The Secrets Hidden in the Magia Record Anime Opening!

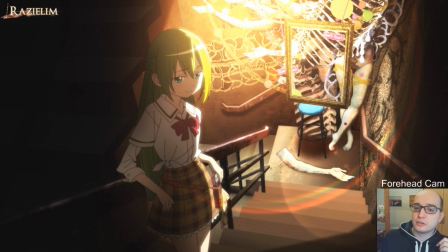497s
In case you don't know Alina yet because for some reason you're watching this even though you have no idea about Mike or Ecker and you want to get spoiled about anything, you can kind of see that Alina's a bit crazy because that's the kind of art that she likes to do. She also did art like making a time-lapse photography of skeletons to make it look like they're moving.
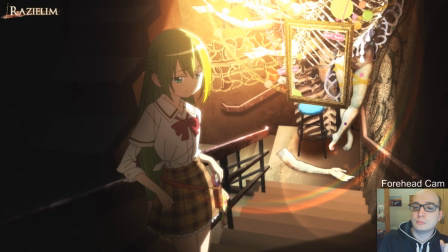516s
She also likes to paint on skeletons, she once did a painting where what she was painting with of the charcoal of burnt cadavers. She really loves macabre art, she absolutely loves that.
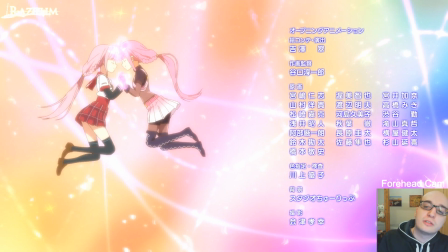532s
Then we see the transformation that Yadda have to have in the opening of course at some point and of course as most people have pointed out the transformation looks very very similar to the transformation that Madoka has,
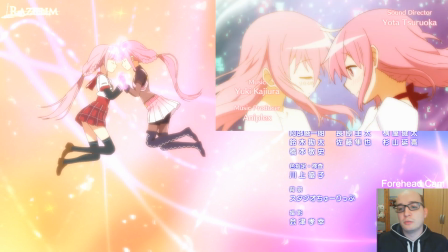546s
where while she's transforming there's two of her and then at the end they sort of bonk heads and combine into the transformed character.
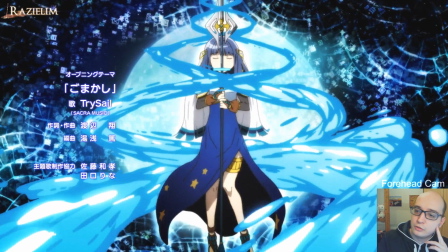555s
Then we get the action shots of most of the characters using their magia or at least a powerful attack. So we see Yachiyo doing what I assume is a variation of her magia absolute reign. One interesting bit about the Yachiyo shot is that around the screen, around the edges, we see this weird
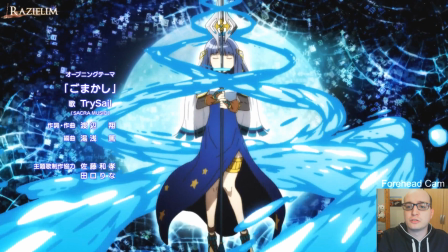575s
effect that looks like there's a shattered screen all around the edge of the shot that we see and this is actually the same effect that we see and the edge of
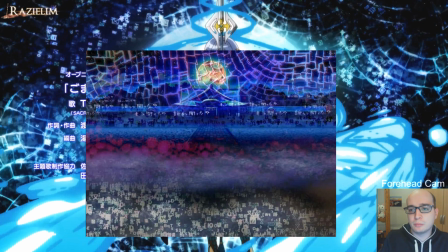587s
Rumor or Uwasa barriers that we see in the game as well. For example, right here in the shot of the Uwasa of the Memory Shrine.
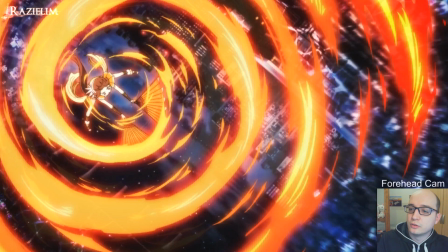596s
Then we see Tsuruno use flame walls right here. Something to note is that while Tsuruno does have flame walls, we see in the background the city of Kamehama at night.
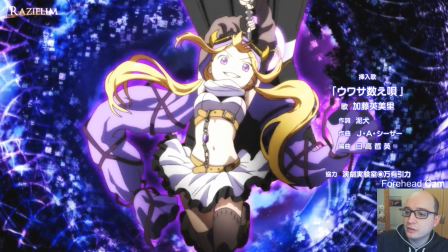606s
And then next up we have Felicia of Ultra Great Big Hammer, where we see in the background the Memory Shrine from Chapter 3.
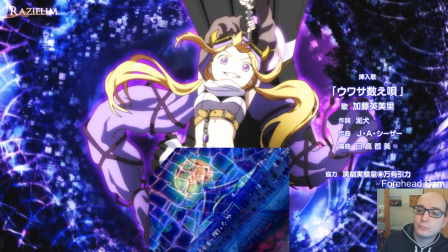614s
Afterwards we then see Sana do basically nothing.
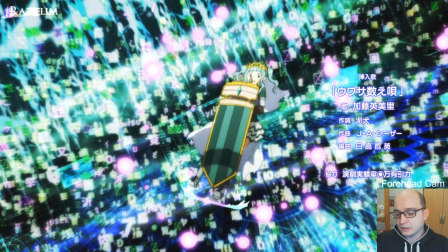618s
The reason why we don't see Sana do her magia here is because her magia is Faultekefegnes, which in English means torture prison, and what that magia does is it shoots a whole bunch of torture tools that then completely massacre everything they come across.
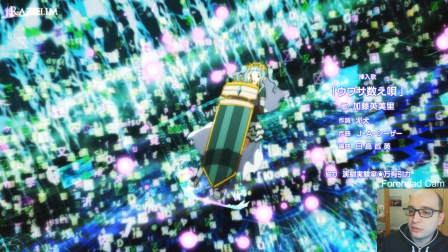635s
So that's probably not something they wanted to put in the opening because it would look kind of brutal to have someone who is so sweet and cute like Sana do that to someone. So they just go okay,
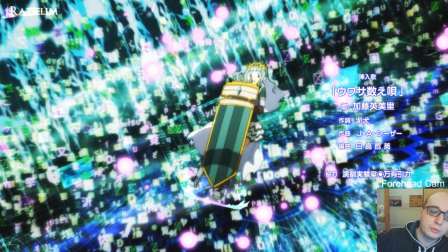648s
she just looks a bit cute and then Iroha appears, but more importantly in the background we see this trippy landscape that is the home of the
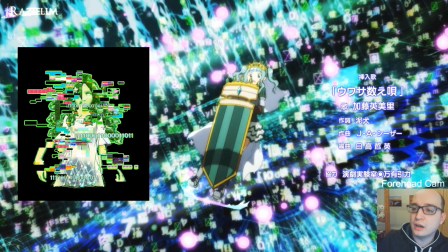657s
rumor of the anonymous AI or Ai-chan as fans call it and the reason why this is here with Sana is not just that it's green and Sana is green, but also that this is also in chapter four where... chapter
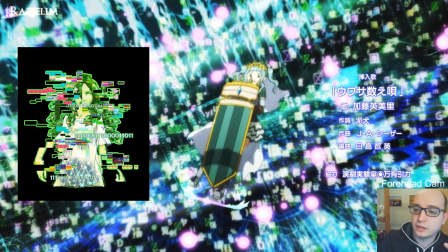673s
five where they end up meeting Sana and end up rescuing Sana from, so it's also directly connected to her character. Instead though we see then Iruha spin around and use Strada Futuro into the camera,
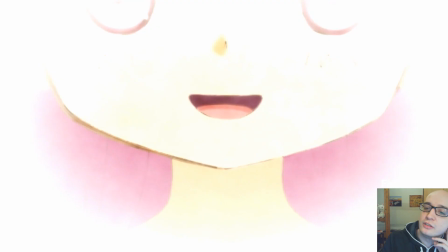688s
whoever's behind the camera is probably dead by now, and then we see this shot of Ui just talking and saying something, but we can't hear it because Iruha always has trouble understanding what Ui is actually trying to tell her. But then we see this a bit more abstract shot,
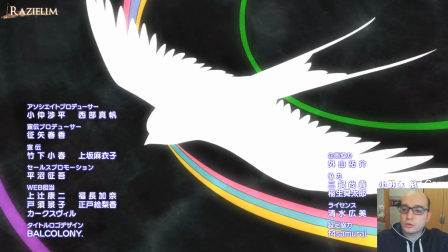706s
where we see a white bird fly across some dark puddle. And I'm pretty certain that this bird is supposed to be Ui, or a representation of Ui or Ui's memories.
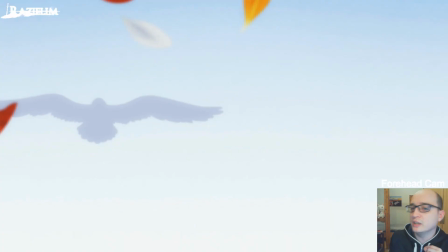718s
Because something similar also happened towards the very beginning of the Magureka opening the game. We also see a bird fly away from Iroha as Iroha looks
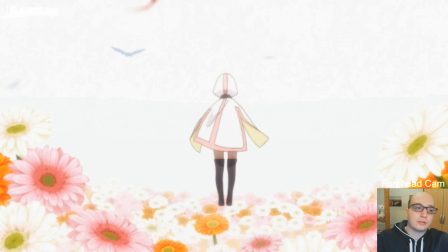729s
or tries to follow it and looks after it as it flies away and looks kind of sad. So I'm pretty certain that it's supposed to be Ooi or Ui's memories who fly away from Iroha and Iroha can't really follow at all.
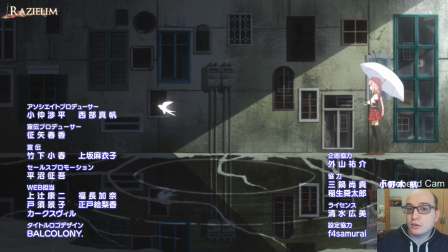742s
Now this shot actually has quite a big secret to it.